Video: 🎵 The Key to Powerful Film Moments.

Does it have this kind of rising tension? Does it guide the users through the film, and does it keep them watching kind of like in anticipation? Now, the right track can do this. It can bring a crescendo to my film. So I'm going to play an example here, my 2024 wrap up. If you've already seen it, you can skip ahead, but this is going to give some of you a better idea of what I mean when I say crescendo.
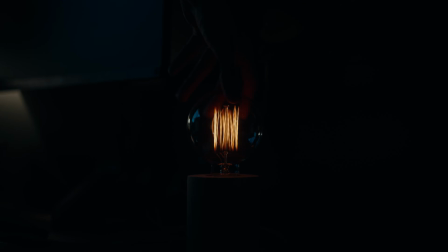(4:32) This year was different. I think it was a big year of learning for me, a big year of change.
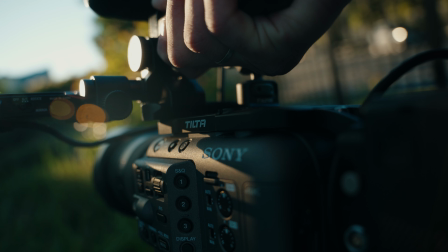(4:40) And not just learning about my craft, but more about who I am.
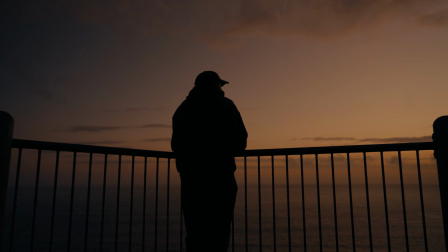(4:44) At a time where my burnout seemed to be at its worst, I found solace in creating for myself and nobody else.
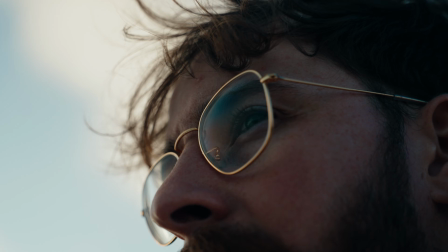(4:53) This year I pushed myself to be more introspective than ever and question where I was headed, what I was doing and why I was doing it.
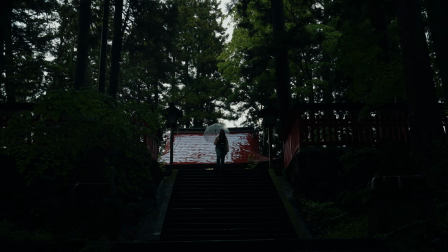(5:02) I think you can so easily spend so much of your time putting one foot in front of the other without knowing you're heading.
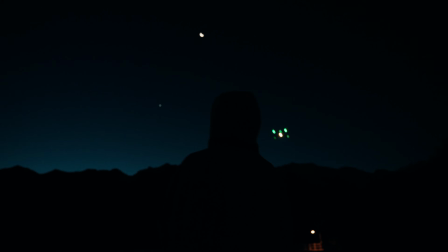(5:10) And so I suppose if there's one thing I'll carry with me into next year, it's this.
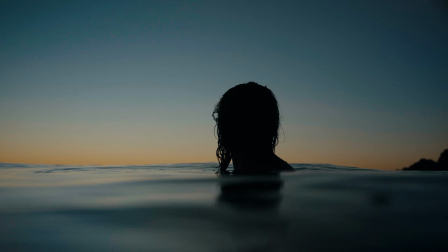(5:18) Sometimes growth happens not in moving ahead, but in pausing to understand the path beneath your feet.
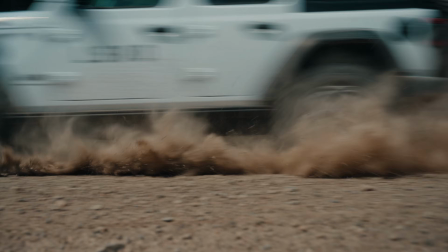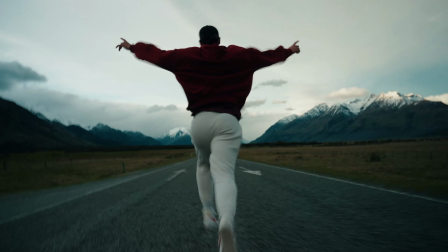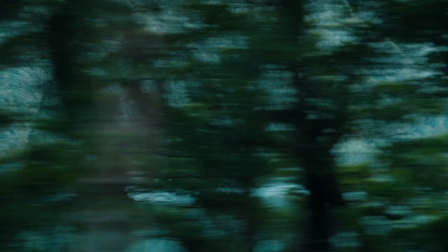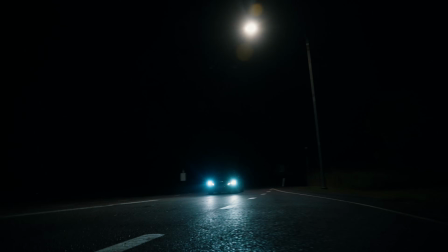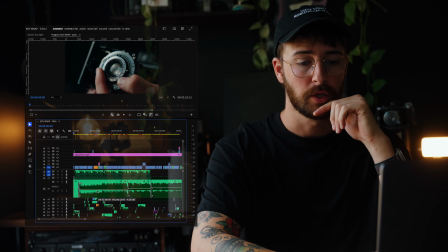(6:00)
Now, if we jump into the 2024 wrap-up timeline here, you can see that I've kind of got this double crescendo thing going on. So this is actually two separate tracks, both from Lens Distortions.
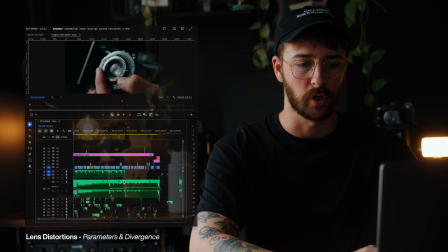(6:12)
So you can see that this one, this first track here, kind of guides the voiceover, which is this section here, to a bit of a crescendo. And then this last track here, you can see in the waveform that it really brings this montage section to a crescendo as well. So there's kind of like two build points there.
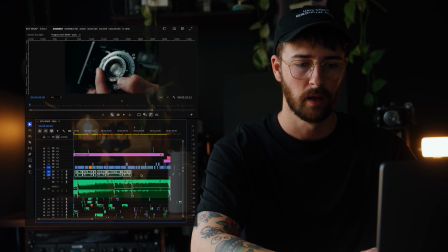(6:32)
So one, bringing my voiceover to a close right here, and then one that brings the entire track to a close right here.
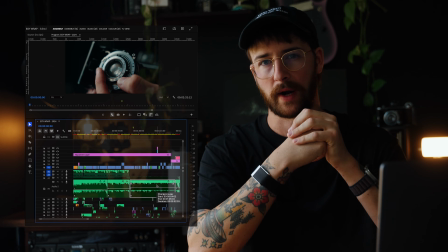(6:40)
Now, the reason that I've got two different tracks here is because I wanted to create two distinct sections within the film without having them feel too disjointed. They are similar sounding tracks, but they both have a distinctly different feel to them.
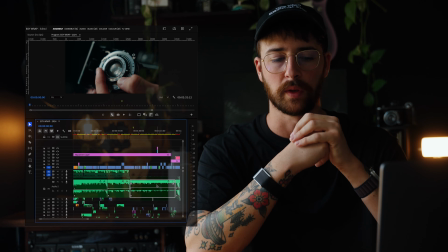(6:55)
And I think having both of those separate tracks within this video created those two chapters that I was talking about before.
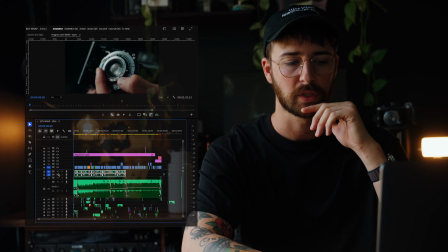(7:02)
So the first, like I said, being the voiceover section here, and the second being the montage section, which you can see makes way for a lot of quicker cuts and a lot more energy. And then the first section is where you can breathe a little bit more. You can really take the time to listen to that voiceover. Now, when it came to editing this, the first part was always going to be the voiceover. So I've always loved writing my own scripts and writing my own voiceovers. So this was definitely the first starting point for the 2024 wrap up. The second part was going to be finding the right track. Now, I tried a whole bunch of different music providers over the years, but I've found that Lens Distortions is the most alike to an actual film score.
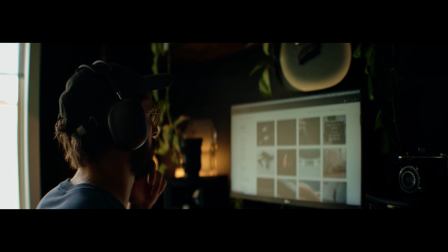(7:44)
Now, I don't know what their composers are doing there, but they are creating some seriously wicked stuff.
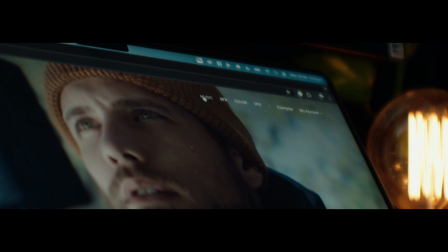(7:49)
And you can tell that they are actually really passionate about filmmaking and about scoring filmmaking,
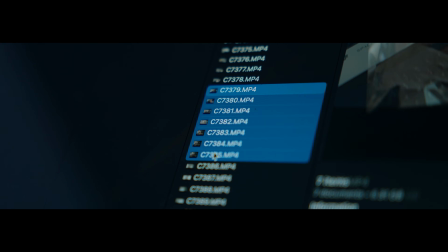(7:56)
because some of the stuff on Lens Distortions is the best I've ever seen. They do actually have sound effects as well, which is quite cool, having both of those coming from the same platform. Now, all of my favorite assets from Lens Distortions are in the description. You can check out the link. There's like 20 or something of my favorite assets, both music and sound effects, you can go and check out.